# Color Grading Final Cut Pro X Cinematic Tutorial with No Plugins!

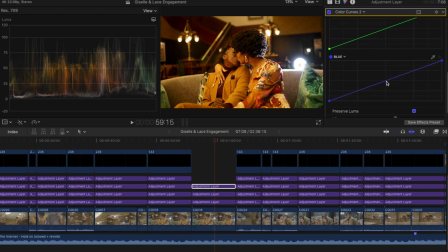8:16 Same thing right here in the blue. We want to add some blue to the midtones. We can do that. And the great thing about this is you can just change this and you have the full color wheel. And now you can manipulate any color at any given point that you want.
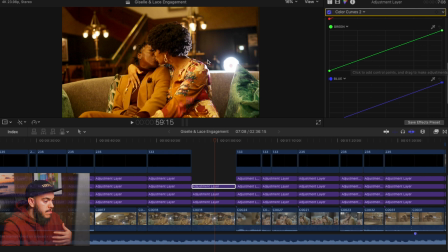8:29 So like I said, in this image, it just looks really warm to me. So I want to add some green to the shadows because I want it to have that filmic look.
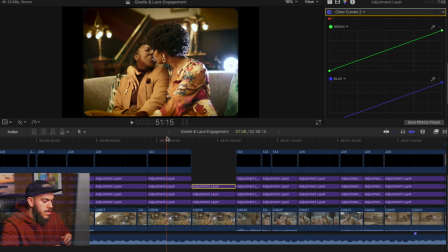8:36 I want it to have that vintage look. As you can see right here, I have a film border on it.
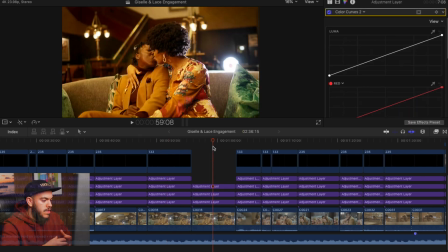8:41 So my intention with this video was to just have it more dreamier, have it warm because I think it just makes their melanin pop, their skin tones pop, but also just have a filmic look with the tones that I want. So I'm gonna add some green to the shadow. So let me show you that right here. So that looks good.
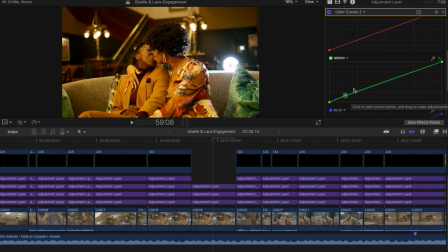8:58 Again, you don't need to do drastic measures. Just look at your footage, see how it's starting to transform, how it's starting to change, and the way you're affecting things in the image. And based on what I want to do is I want to add some blue to the highlights just to balance
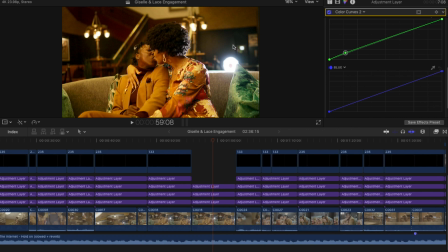9:13 that green and also keep the red balanced as well, because it's already warm as is. The colors that they're wearing, the skin tone, the vintage look of this location, I don't need to go overboard with manipulating the red.
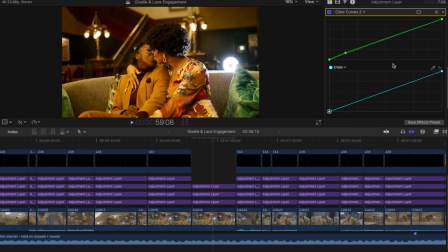9:27 And my favorite, believe it or not, is cyan. I love cyan in Final Cut and add it into my footage. So that's just a personal thing for me. And we can add something right here. Let's see. So as you can see, it's just slightly changing the highlights and the mid-tones.
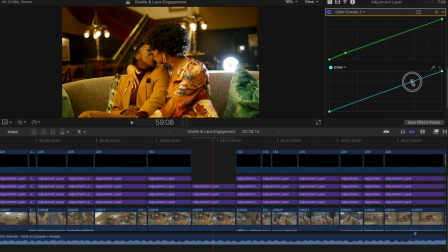9:47 So we go to the highlights and nothing too crazy. Like that looks good to me. Maybe just drag it. Yeah, I like that. So it still looks warm now. Let me show you the difference now between the green that we added in the shadow and the sign and the highlights. So boom.
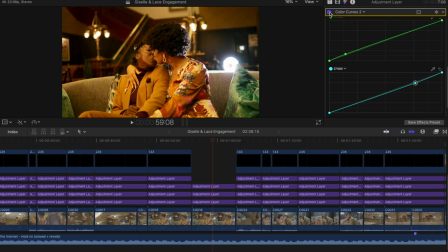10:06 It's very subtle, but subtle things like that really make a big difference once you complete your color grade.
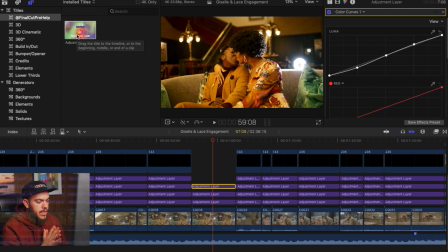10:12 So we're gonna add one last adjustment layer, and this is really where we get creative, and in my opinion we really make the image just completely stand out. Our last adjustment layer, we're gonna be using the hue saturation curves.
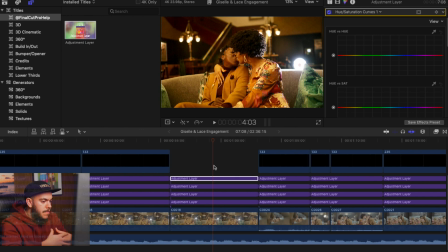10:25 Here we're gonna make our final color grade really cohesive, make our talent or our couple or our product stand out, and obviously affect the saturation and how we want things to ultimately look.
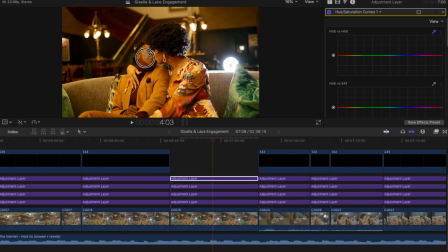10:37 So we're gonna start the hue versus hue, and we're just gonna do a small circle on our couple skin tone. And right away, skin tone is the thing that is gonna separate you from being an amateur to a more professional in color grading. You can obviously tell when someone's getting started or someone doesn't have too much knowledge of color grading.
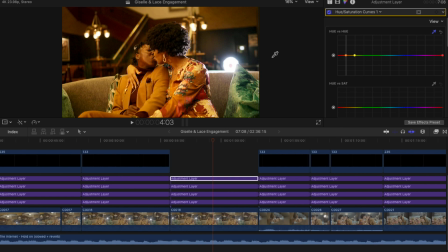10:57 When you can look at a skin tone, it just doesn't look natural. It doesn't look organic. When we selected her skin tone, you can see that it made a point right away on the, obviously, the hue of her skin tone, which is more towards the orange side.
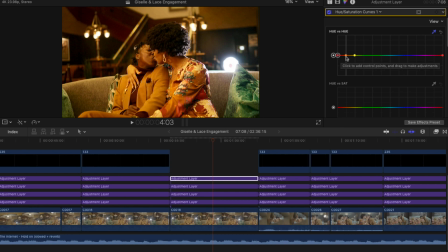11:10 So I'm just going to make another point here at the red. I'm going to leave that right there. I'm just going to drag this orange till I feel like it's a natural skin tone. As you can see, if I go up, it makes it really orange. If I drag it down, it makes it really green.
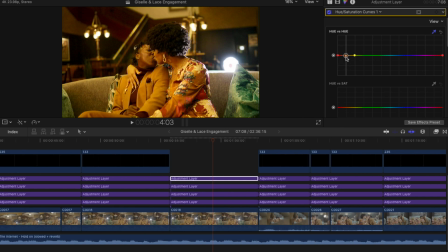11:23 It looked pretty good to begin with, but I'm just going to drag it a little bit down. And we can just punch in a little bit just to make sure we're keeping an eye on this.
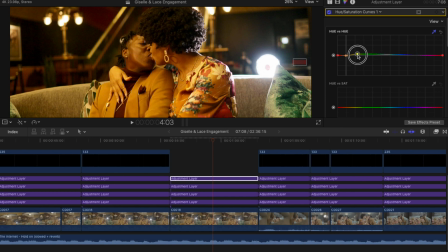11:32 And then we're going to have another point right here. Here we can just drag this up and down, see how it affects the green in the image and the hues that we have.
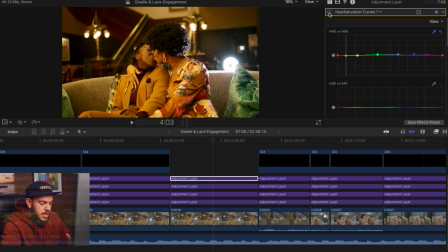11:41 We can just have that right there. So see, now her skin isn't super red orange. We just balanced it a little bit. All right, so that looks pretty good in my opinion. So now we're going to be affecting the individual saturation of the hues. So again, I'm going to go to make a little circle on her skin tone.
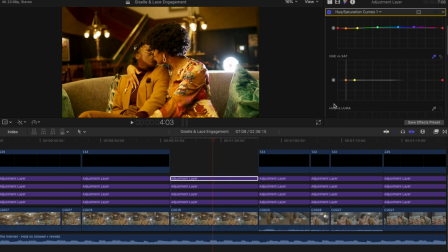12:00 Again, I'm focusing on skin tone. The rest of the tones in the image look really good. Now I just want to make them pop. So again, we're going to play around how saturated we want them. I don't want it too saturated. I feel like it's already looking really good. They're green.
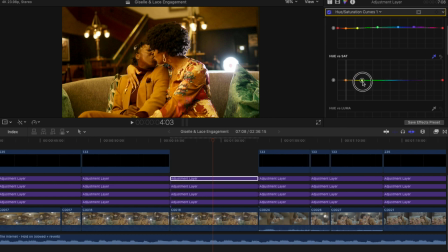12:18 I can definitely, if we look at the pillows, I just want to desaturate them just a little bit.